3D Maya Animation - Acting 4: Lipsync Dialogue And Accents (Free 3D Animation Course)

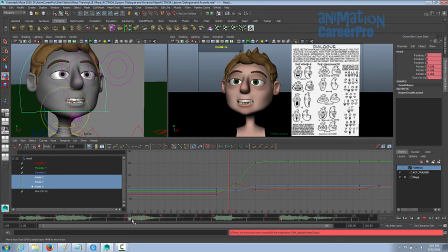(20:46)
Alright, then we have our head turn. I'm just going to turn this off for a minute. Follow the tip of the nose with your eye, scrub over the head turn. It should be an arc, not a V shape. The way we get that is to go to our rotate X values, and this is what causes the head to move back and forth.
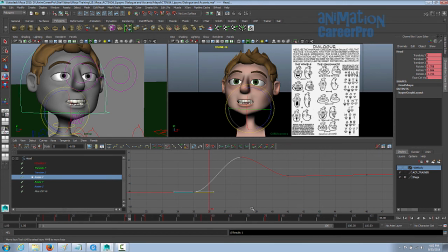(21:04)
We'll just break this tangent so it starts to dip down right away. So we get a nice little dip. I'm actually going to leave that one more flat.
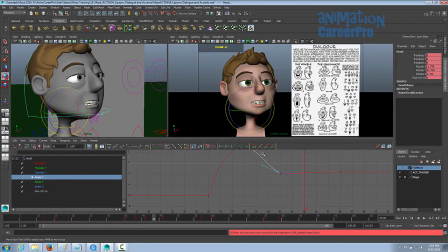(21:20)
And we already put a little cushion on this, but it needs a little bit with what we'll do is just move this X up a little, this rotate X up a little, and just get a little cushion on that as well.
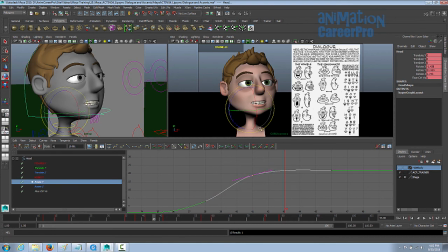(21:37)
Need a more gradual cushion on the rotate Y. That's just the head turn. So you just want a really nice gradual incline on that, which will give us a nice slow into the last pose.
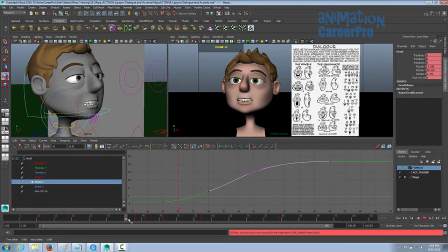(21:56)
And actually his head turn starts pretty abruptly, so I'm going to give that a bit of an ease in as well. So I'm just going to set a key before all that. And we'll affect all 3 of these rotation values.
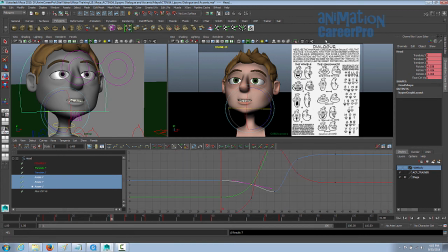(22:19)
We just want gradual for an ease. So let's just scrub over that and see how that works out. Okay, well it accelerates pretty quick when we get into the rotate Z, but I'll let you guys refine that further. Do something like that.
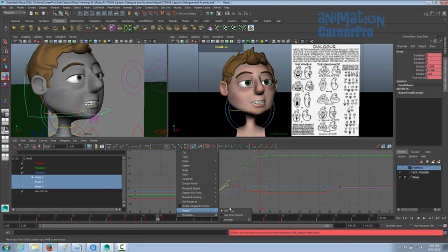(22:40)
Okay, we'll turn this back on. Good. Okay, so we'll just set a frame down the timeline, maybe 4 or 5 frames, maybe 6 frames after the movement on good, the accent on good. And we'll just give that a little bit of a cushion as well.
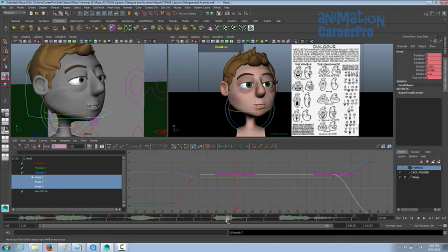(22:57)
So we could do it this way. We can select all the keys from the key that we put down for a cushion all the way to the next movement. And just do this sort of thing. We want a gradual progression from this keyframe to this keyframe.
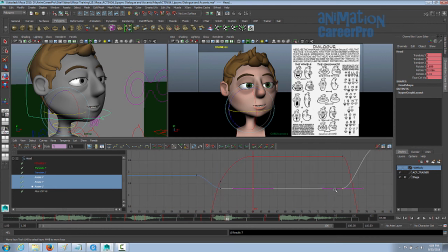(23:13)
So we don't want to check. We want to have our hold remain intact. So we select this whole section here. You just bring it down, and now we have our gradual cushion here. All right. So if we scrub over that,
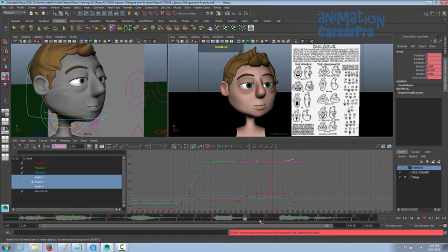(23:32)
and there's a nice cushion there, and we'll set another key to cushion that. And we'll just bring everything up on this side. So it happens a little more, but just very gradual.
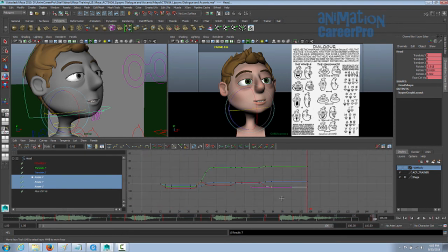(23:50)
Alright, let's set a key at the end. And now what we want to do is get rid of all these areas that are just very flat. He's going to be completely static. He won't be moving at all. Just go into some of these channels here and just give it a really slight bend, just so that there's a bit of a moving hold.
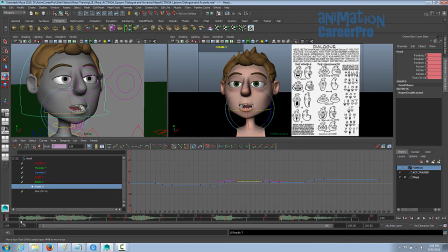(24:08)
I'm going to set a key at frame 1, so we're going to have a little bit of a moving hold at the beginning. We'll just start at the beginning here. So I'm going to give it a slight bend in the rotate Z. Now place your time marker right in between these keys, and then start bending it and see how much it moves. So you can see that might be an okay moving hold.
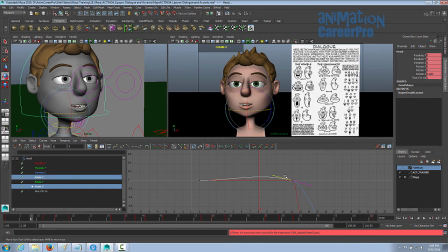(24:27)
I don't really put moving holds on the translate Y because I don't want his head to spin. Usually it's just X and Z for the most part.
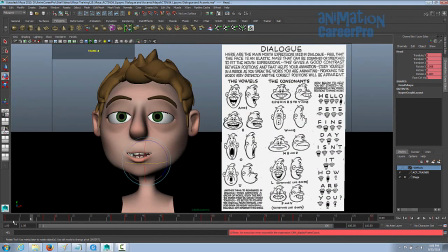(24:33)
So there's a little bit of a moving hold. I don't know if you can see it. It's just really subtle. As long as it's not static.
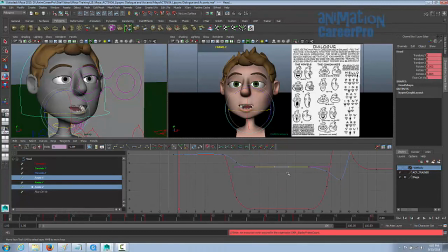(24:42)
And I'm just going to go through all the X and all the flat areas of the Z and X rotations. You can see I only have those 2 selected. And just give it really subtle bends.